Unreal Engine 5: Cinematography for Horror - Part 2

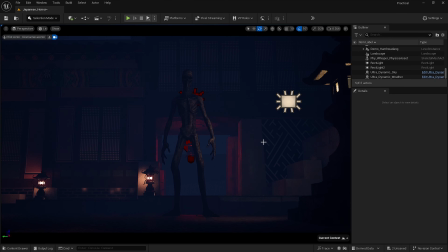So obviously this would be the point of view shots from the victim before a killer, obviously the killer kills the victim. Obviously there's a lot of POV shots on the victim, so this is what we'll be doing.
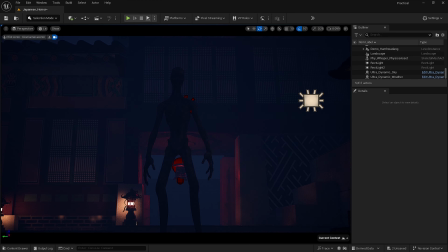There we go, that's the ground right there. So obviously just imagine the victim, you're the victim laying down, and the monster's looking at you. It will literally just be a zoom in shot
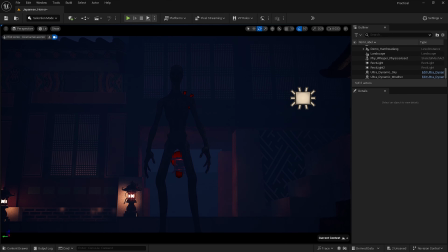like that, a very close zoom in shot like that, that would be a good POV shot. The victim laying on the floor, very cinematic, incredibly fear factor like POV shot. Slow camera movements,
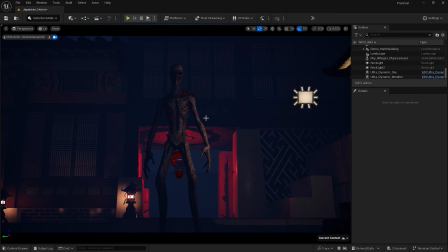and film grain is enhanced if I look correctly. Yes, it is very enhanced.
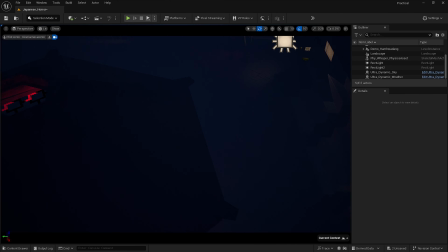However, I am a bit concerned about the areas in which the rain isn't hitting. So for example, it's hitting in this part, but not over here. But that's fine. What we can do is we can do a little bit of a side shot over here.
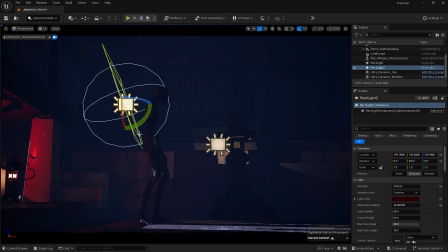Let's see if the killer's coming out. Obviously the rain makes it a bit more horrifying.
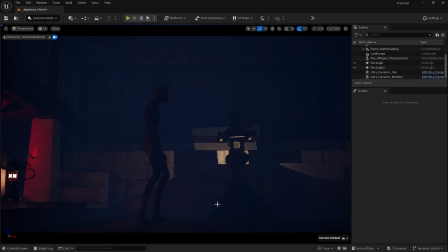Actually, I'll hide this and I'll hide that. Obviously the rain makes it a bit more horrifying. A POV shot of the victim again. Obviously the rain intensifies it, which is very, very good. And another POV shot from a left angle.
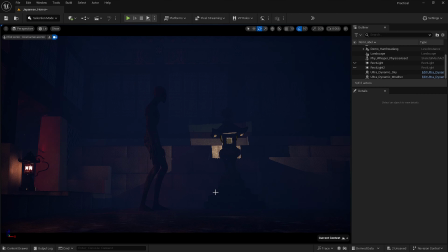If the killer enters the area, you can see that. Many games have this kind of feature, particularly one game where you are being chased by killers, and they obviously hook you onto metal hooks and all that stuff. If you get the reference, obviously you'll get it.
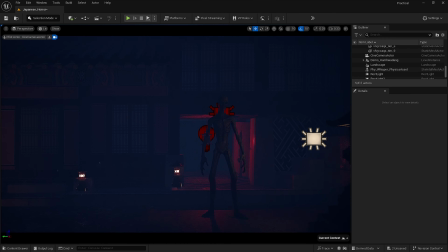Now, the second stage of the video, I'm going to go inside and I'm going to move this asset into the hallway over there,
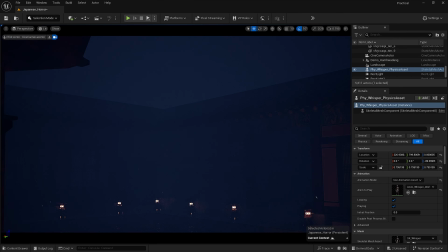and I am going to make it look very horrifying.
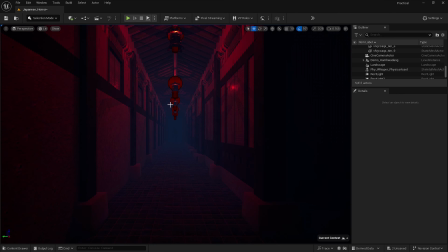Alright guys, so this is the hallway that I created earlier, before obviously the video.
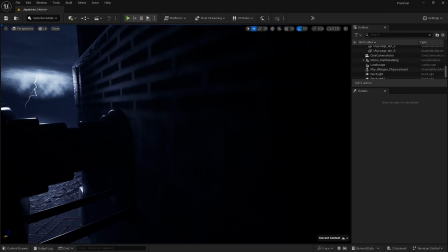Now obviously the camera's really going through that, but don't worry about that, it's a massive camera.
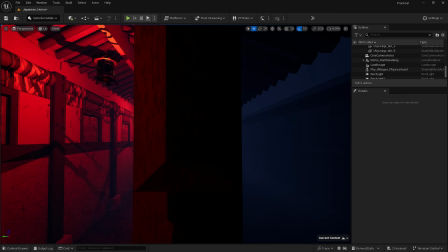Now I've added these lights just for a bit of suspense, because I just feel like it's, you know, it's great to add.
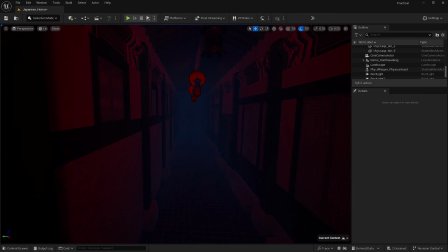So I'm, obviously to make a scene more realistic, we will be, you know, tweaking these cameras,
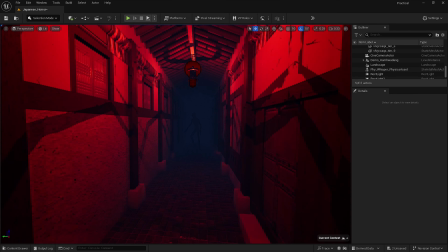to make it a bit more, you know, to make it grey, if that makes sense. Obviously I've moved the creature in the back of the hallway.
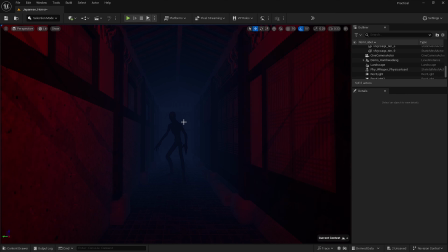Now the reason why I've moved it over here is because one of the phobias that I've researched on, experimented with, is nyctophobia, which is the fear of the dark, and obviously another phobia is the fear of the unknown,
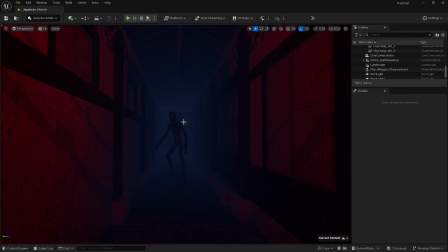which adds on to that. And the reason I've done this is because when looking into the darkness, it's like the fear of the unknown. It's nyctophobia. It's like you know, you don't know what's going to go on in the darkness.
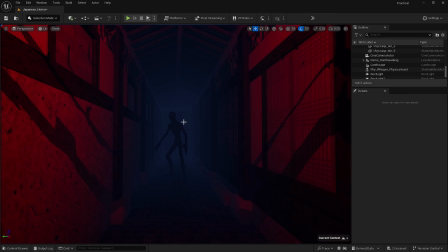When a human eye, the human eye has the power of seeing things using light sources, but when the human eye's power gets taken away, naturally a human begins to fear something that they can't see.
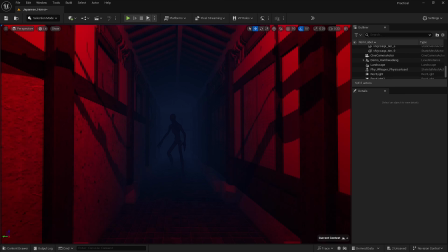So what I've done is I have
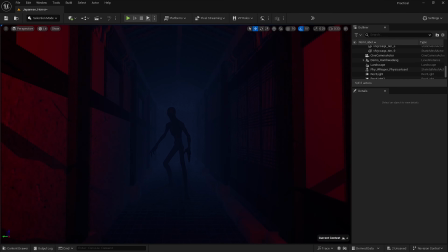moved the creature into the shadowy part so that you can see a silhouette of something, you know,
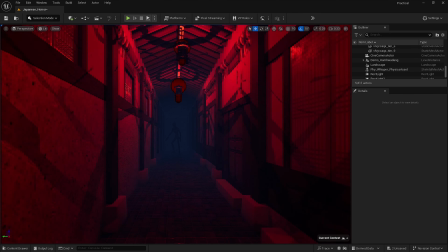quite horrifying. I've also, where the area is, I've
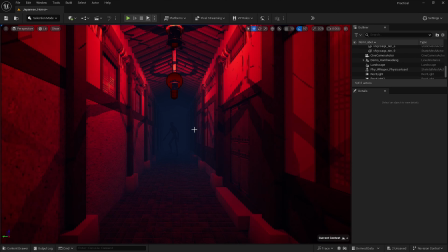also dedicated a bit of time with making it a bit more claustrophobic. That is done by the camera.